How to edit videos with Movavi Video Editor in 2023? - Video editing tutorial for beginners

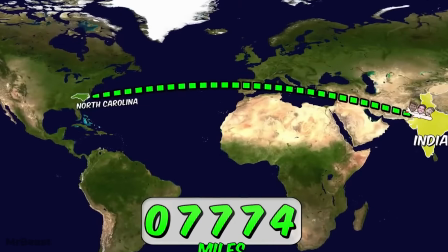(0:00)
Certainly, you must have noticed that almost no YouTube video is complete without effects. Effects are powerful tools that help make videos more engaging and entertaining. I have demonstrated to you many times that creating cool effects is easy. And now, I will show you 5 more cool effects that you can create in just a couple of minutes. So let's get started. The first effect is called cinematic stripes, or bars, or whatever you want to call them.
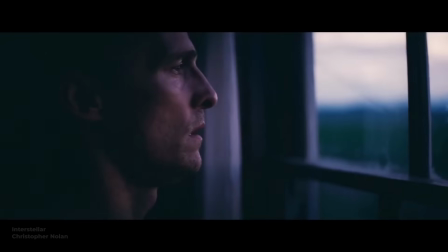(0:24)
Perhaps you have noticed that the format of movies is slightly different from the standard video format on YouTube, it is this format that enables even the simplest scene to have a cinematic feel. Let's talk about stripes. Yes, you heard that right, stripes. But don't be surprised, these are not just any stripes. We'll create animated stripes that will allow you to start the video as usual and then smoothly
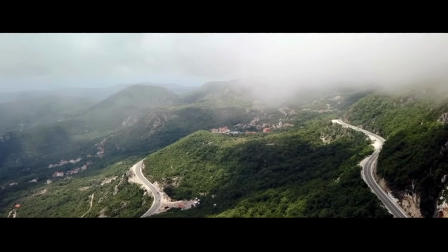(0:47)
switch to a more cinematic and beautiful look for especially impactful moments.
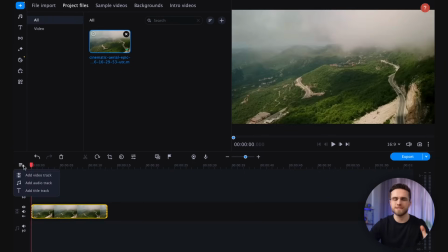(0:51)
To create this effect, you first need to drag the original video to the timeline, Next, create two additional video tracks,
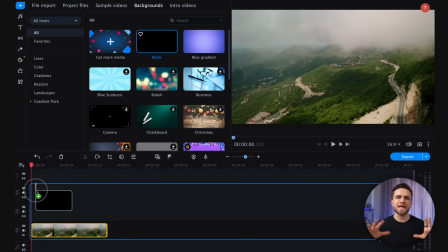(0:58)
then go to the Add elements section and select black from the Backgrounds tab.
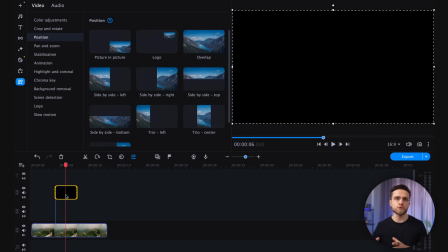(1:02)
Drag it to one of the new tracks, next go to More tools, then Animation, and Advanced.
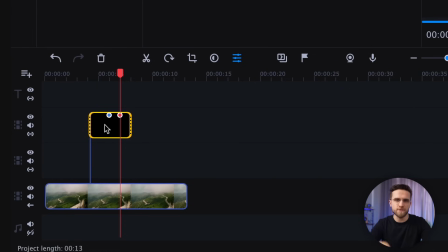(1:08)
Click Add keyframe and two dots will appear on the file. Drag the left one to the beginning of the picture.
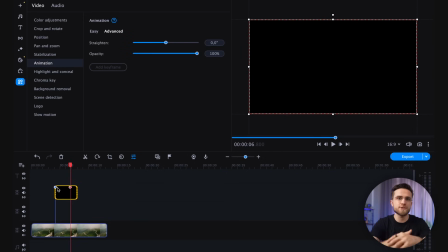(1:13)
By clicking on the dot twice, you can adjust the position of the image.
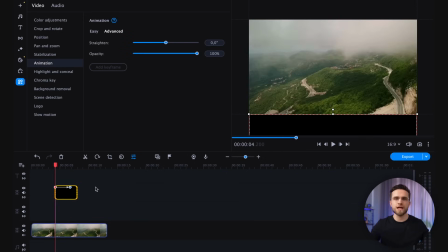(1:17)
At the first point, it's necessary that the picture is outside the frame, and at the second, it should slightly overlap the frame.
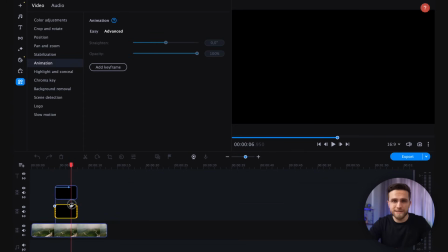(1:24)
And voila! You have created one cinematic stripe. Repeat for the second one.
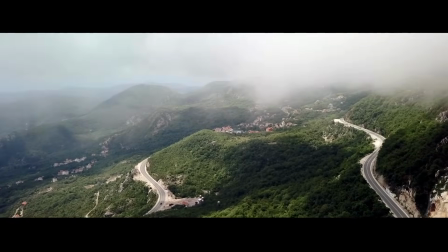(1:29)
And look what we got! Not bad, right? But we can take it up a notch.
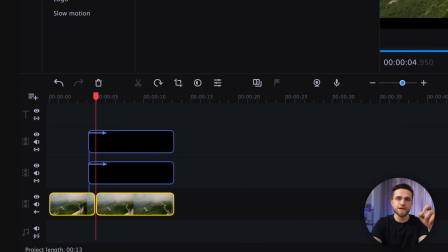(1:32)
Find the middle point of the stripe animation on the timeline and cut the original video into two parts.
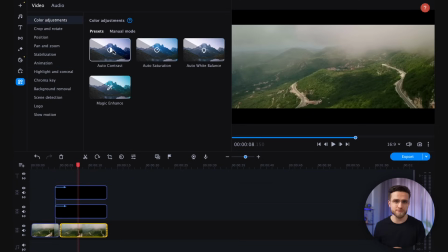(1:39)
Click on the second half and go to the color adjustment section, then select Magic Enhance.
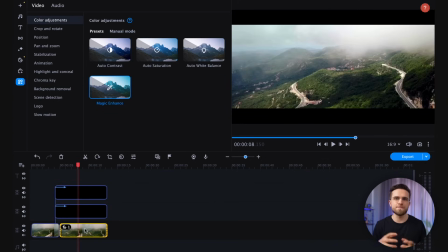(1:44)
The program will automatically select the best settings to make the video look flawless. Now all that's left is to connect the two halves with a transition.
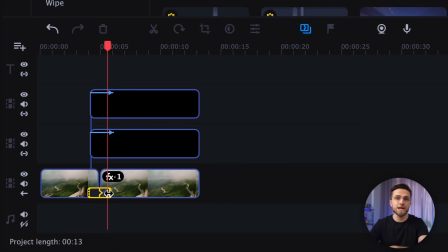(1:52)
In the Transition section, select Crossfade, drag it to the timeline, and select the duration to match the duration of the Stripe animation.
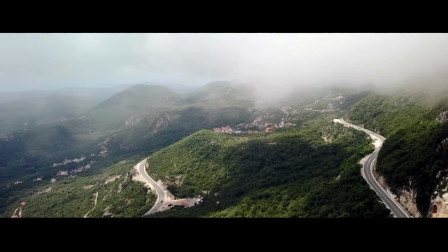(2:00)
And there you have it! Your video gradually becomes more cinematic and visually appealing with this effect. Plus, the animation keeps it from becoming dull. Take note of this technique and try it out on your next video project. Effect number two is perfect for those who create dynamic videos with plenty of effects and transitions.
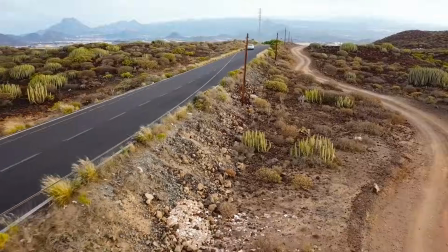(2:19)
For instance, if you need to showcase the stages of a journey in a couple of seconds, this effect will come in handy.
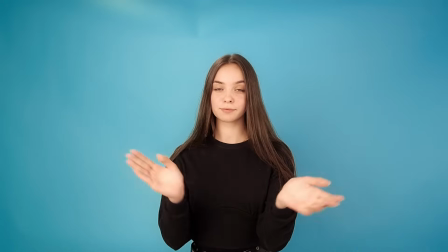(2:25)
Curious how to do it with Mobavi Video Editor Record the video of yourself clapping against a similar background and drag it to your project timeline.
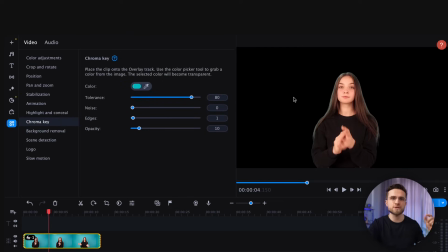(2:32)
To remove the background, go to More Tools, select Chroma Key and click on the background behind you.
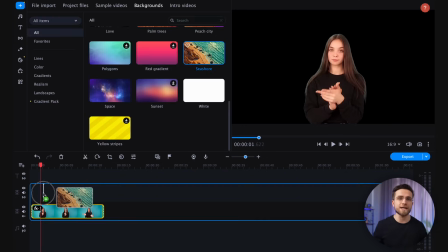(2:37)
Next, create a second video track at the top and drag a video without a background onto it.
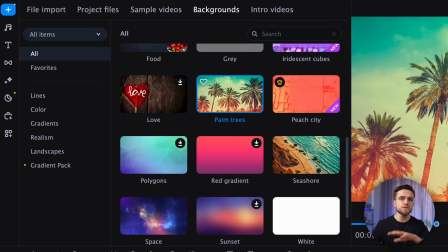(2:42)
And add background pictures or videos to the bottom track. You can use pictures from the built-in library of the Movavi Video Editor.
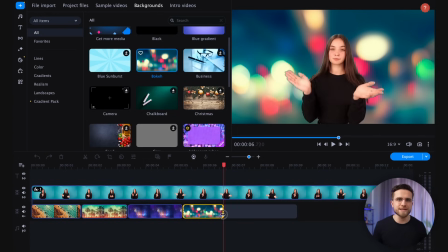(2:49)
Just go to the section for adding elements and choose the appropriate one from the background step.
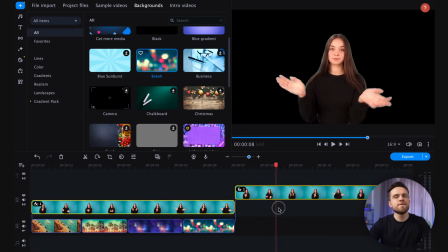(2:55)
Now all you need to do is synchronize the claps with the change of pictures. Finally, synchronize the claps with the changes in the background images.
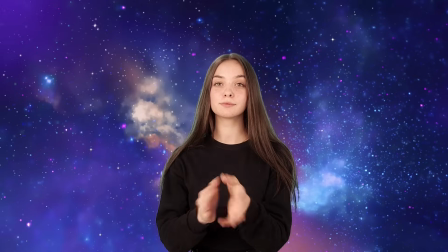(3:02)
You can add sound to your video to make it more engaging. If you also read something, it will create the impression that you are giving a presentation to an audience. I think that despite its simplicity, this effect will find plenty of uses in your videos. And I use Movavi Video Editor to create all these effects, which is included in the Movavi Unlimited subscription.
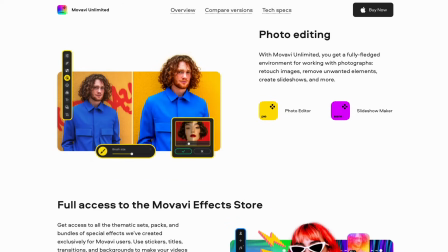(3:22)
This subscription brings together the best of Movavi in one accessible and intuitive platform,
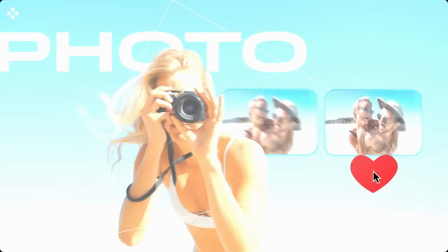(3:28)
including video editing, photo editing, screen recording, and file conversion. With nine programs and one year of unlimited access to the effects store, it's a great value for the price of just one app.
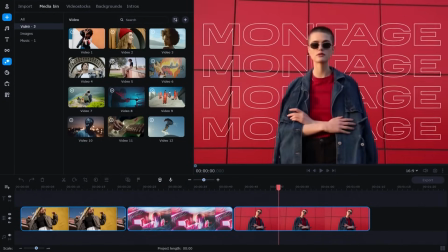(3:40)
Navigating the tools is extremely easy, and each stage of the video creation process can be done in just a few clicks. Unlike its professional counterparts, Movavi Unlimited runs great on average computers as well.
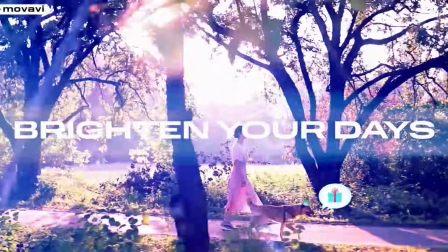(3:54) And now, awaken new creative urges. Let the sun shine in and brighten your days with countless flavorful effects at our spring sale.
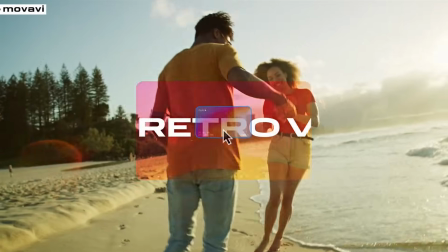(4:01) Get ready to have your mind blown, folks.